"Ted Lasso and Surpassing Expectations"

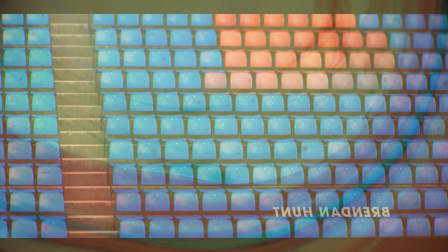[3:59]
I'd love this It's not an incredible intro, but the fact that they use it to say so much man It feels like everyone involved in this series
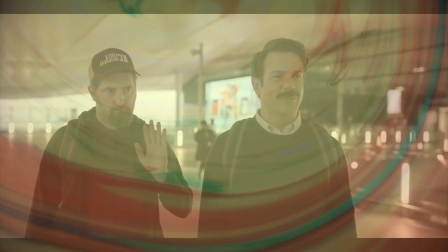[4:06]
is giving their absolute best for the show The first time he meets Oli Ted asks his name and insists they carry their own bags It's a
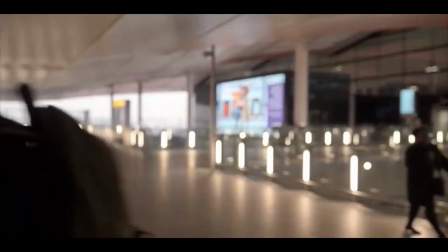[4:13]
small touch, but I love it. This isn't even the last time we see this character. The writers have a reason for such a minor piece of character development.
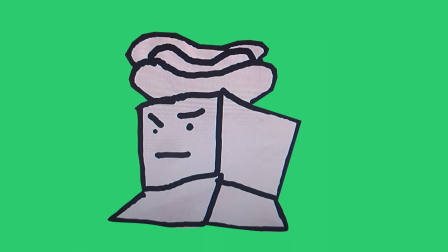[4:22]
Everything feels so essential, intentional, there's not a beat out of place when you watch this show.
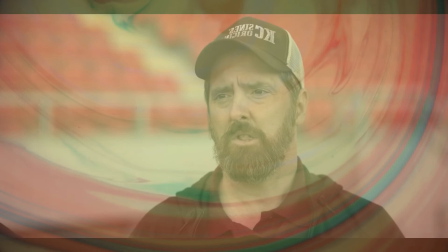[4:28]
The show does this a lot actually, drops hints towards character expressions and dialogues, which lead to bigger reveals.
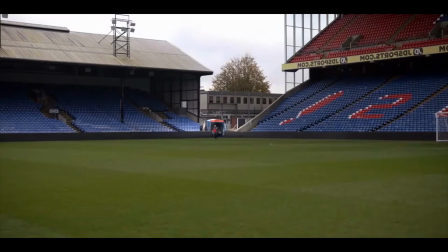[4:35]
We get to the club and meet Nate, who tries to shoot them off the grass. I said grass.
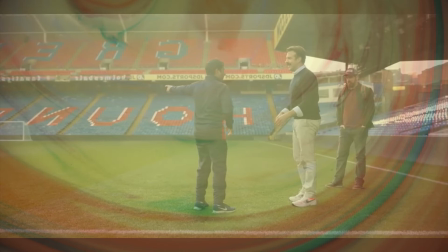[4:40]
His pronunciation has got me now. Ah, my granddad would be proud. However, he immediately recedes when he realises he's talking to someone in a position of power.
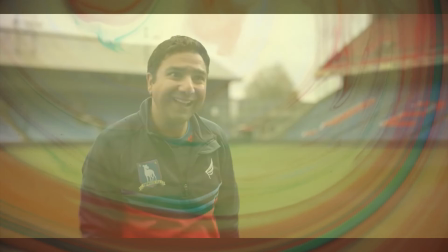[4:48]
Nate, in these few lines of dialogue, is determined and clearly a hard worker, but also too shy and introverted for his own good.
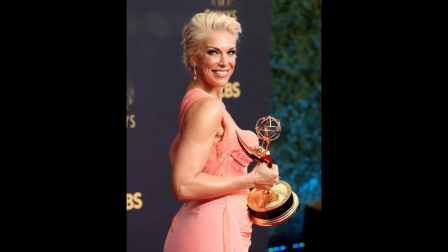[4:55]
The MVP of this show, however, is Hannah Waddingham, playing Rebecca Welton.
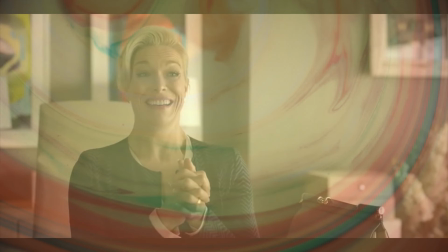[5:00]
MVP! MVP! MVP!
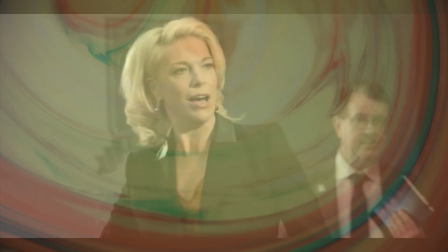[5:04]
Her character is complex. her naturally imposing height and strong forthright figure lends itself so well to this character,
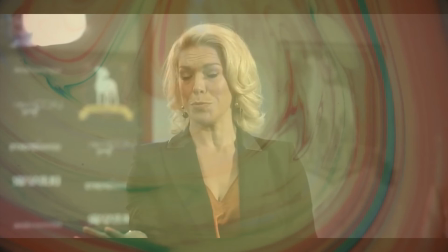[5:12]
and she really seems like she's relishing the chance to do so much with Rebecca Welton.
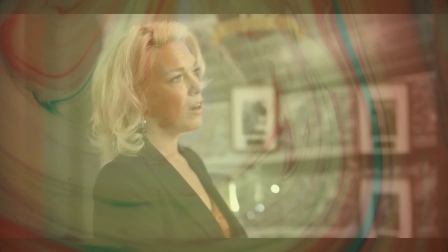[5:18]
Hannah could have easily played her as just a shallow, empty villain, but the writing, and especially the performance,
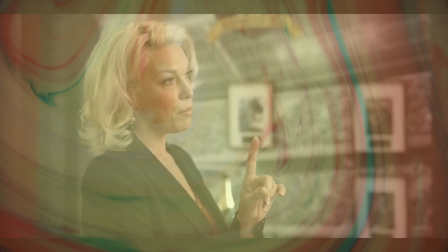[5:24]
elevates this character to being probably the best in the series, if not one of.
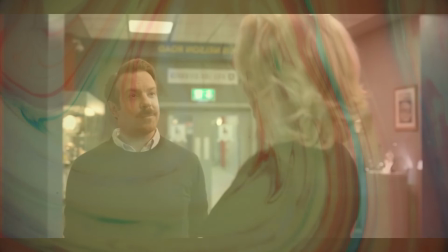[5:29] Oh, do you believe in ghosts, Ted? I do, but more importantly, I think they need to believe in themselves.
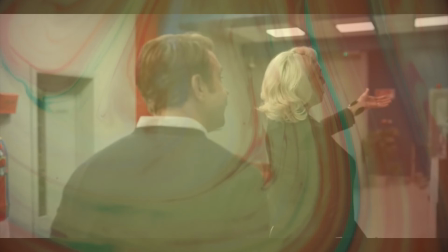[5:35]
The joke about ghosts needing to believe in themselves is perfect, as is Rebecca's dismissive response.
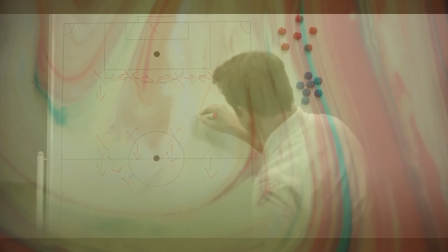[5:41]
Ted Lasso is one of the only comedy shows I can think of where, with every joke,
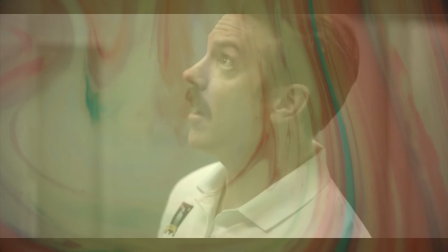[5:45]
we at least learn something about the character, the world, or the supporting cast.
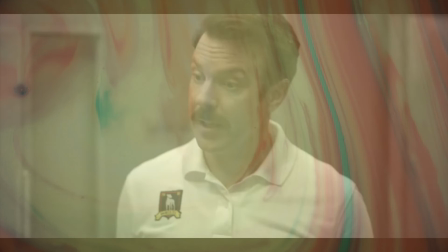[5:51]
Every joke has a purpose.
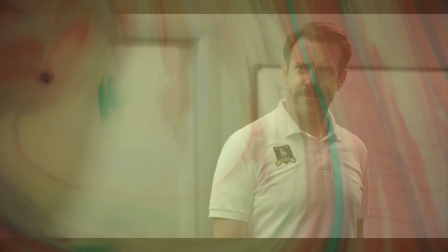[5:53]
It's so refreshing to be laughing at comedy and be engaged in a story when so many comedies limit themselves to one or the other.
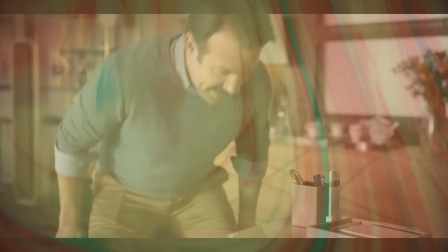[6:00]
It also helps that the actual jokes are, for the most part, well written.
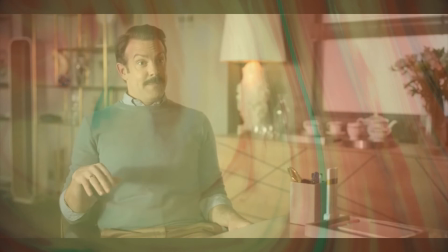[6:04]
All the dialogue in this show is pretty masterclass, actually, and I think it feels like there are so many great moments per episode because the episodes are short.
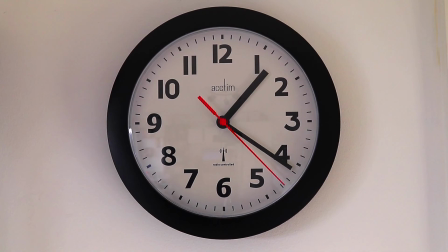[6:13]
There's no time to add needless filler to detract from the crucial scenes like so many other series with hour-long episodes and 20 episodes a season and shit like that. The 30-minute episode length really shows just how great a series can be when it strips away needless, pointless indulgences.
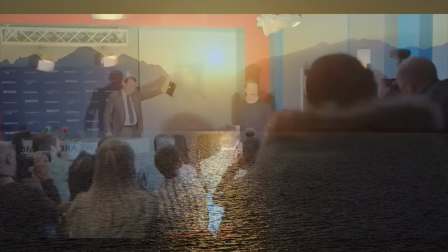[6:33]
the press scene is needed to emphasize just how out of his element ted
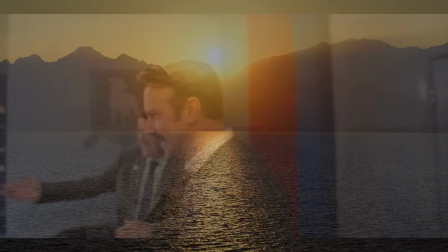[6:38]
is just how much the media and everyone else underestimates him there's
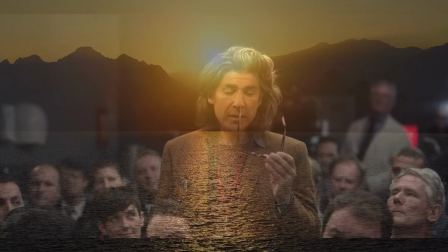[6:42]
some great foreshadowing and the lads in the pub reflect the average viewer and how some might actually like it it also sums up trent crim as being the
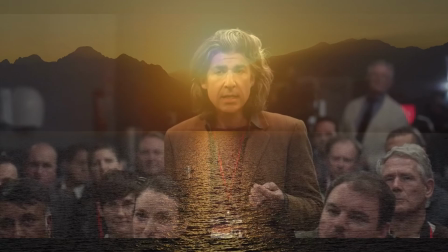[6:51]
personification of the skeptical media for the rest of the series we now know that trent crim will
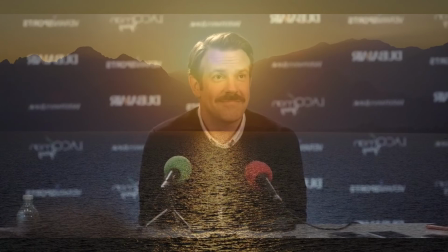[6:56]
serve as a barometer for the general public's perception and the journalists perspectives right Right now,
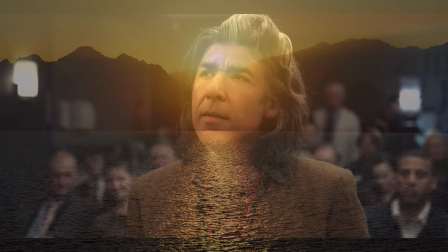[7:02]
he's here to show that even Ted Lasso, with his upbeat attitude, isn't invulnerable.
You got a question in there, Trent?
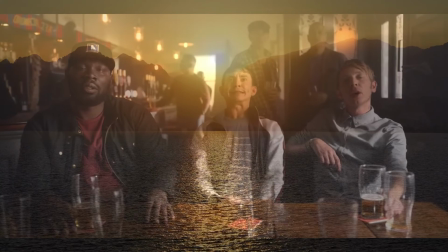[7:09] Yeah. Is this a fucking joke? Thank you, Trent!
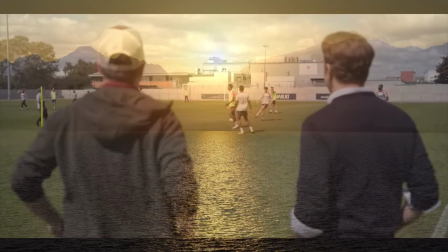[7:15] I love journalists.
The scenes where they first watch the training, I'm gonna break down into two sections.
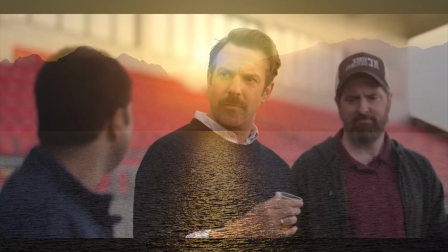[7:20]
Firstly, the scene shows us more of the neurotic but kind of endearing nature of Nate.
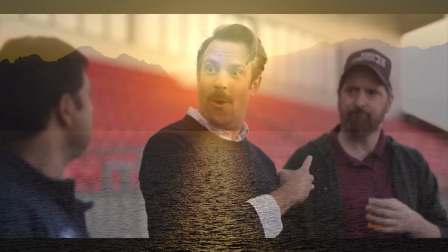[7:25]
He automatically assumes Ted's going to insult his drink, and he's surprised when Ted remembers his name. so he's used to being overlooked and ridiculed.
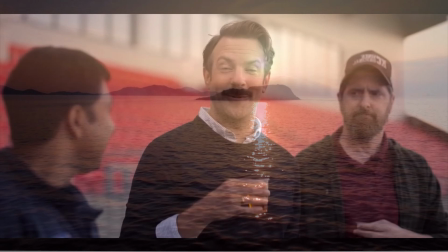[7:33]
Even his assessment of Jamie shows us that Nate never looks to badmouth someone.
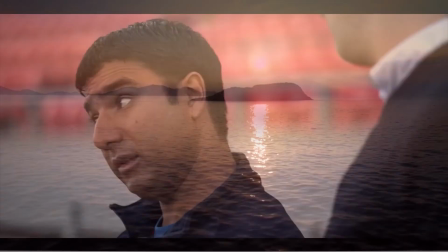[7:38] Nate, what's he like? Ooh, Jamie. Ooh. Yeah, he's great. You know, football.
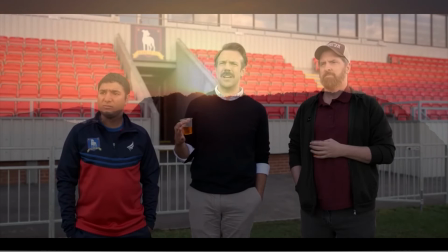[7:46]
Is this through fear of repercussions or a genuine good heart? That all comes down to how you interpret it, but it's nice development disguised as a joke.
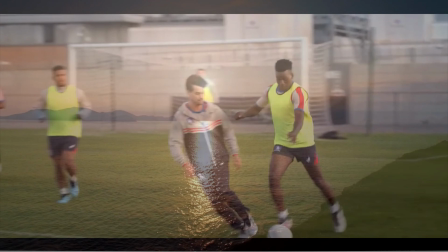[7:54]
Secondly, we learn a lot about the players, mostly because Ted learns a lot about the players.
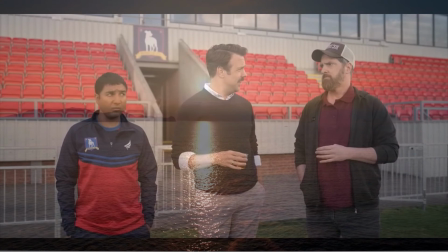[7:59]
Ted doesn't know a lot of these things and needs to be told, and this also plays into the dynamic he has with Coach Beard I mentioned earlier.
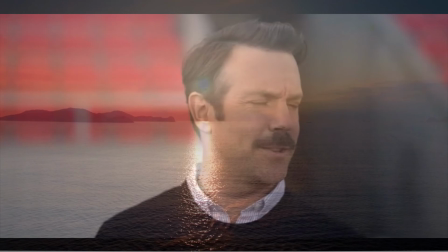[8:06]
Coach knows. Coach knows everything.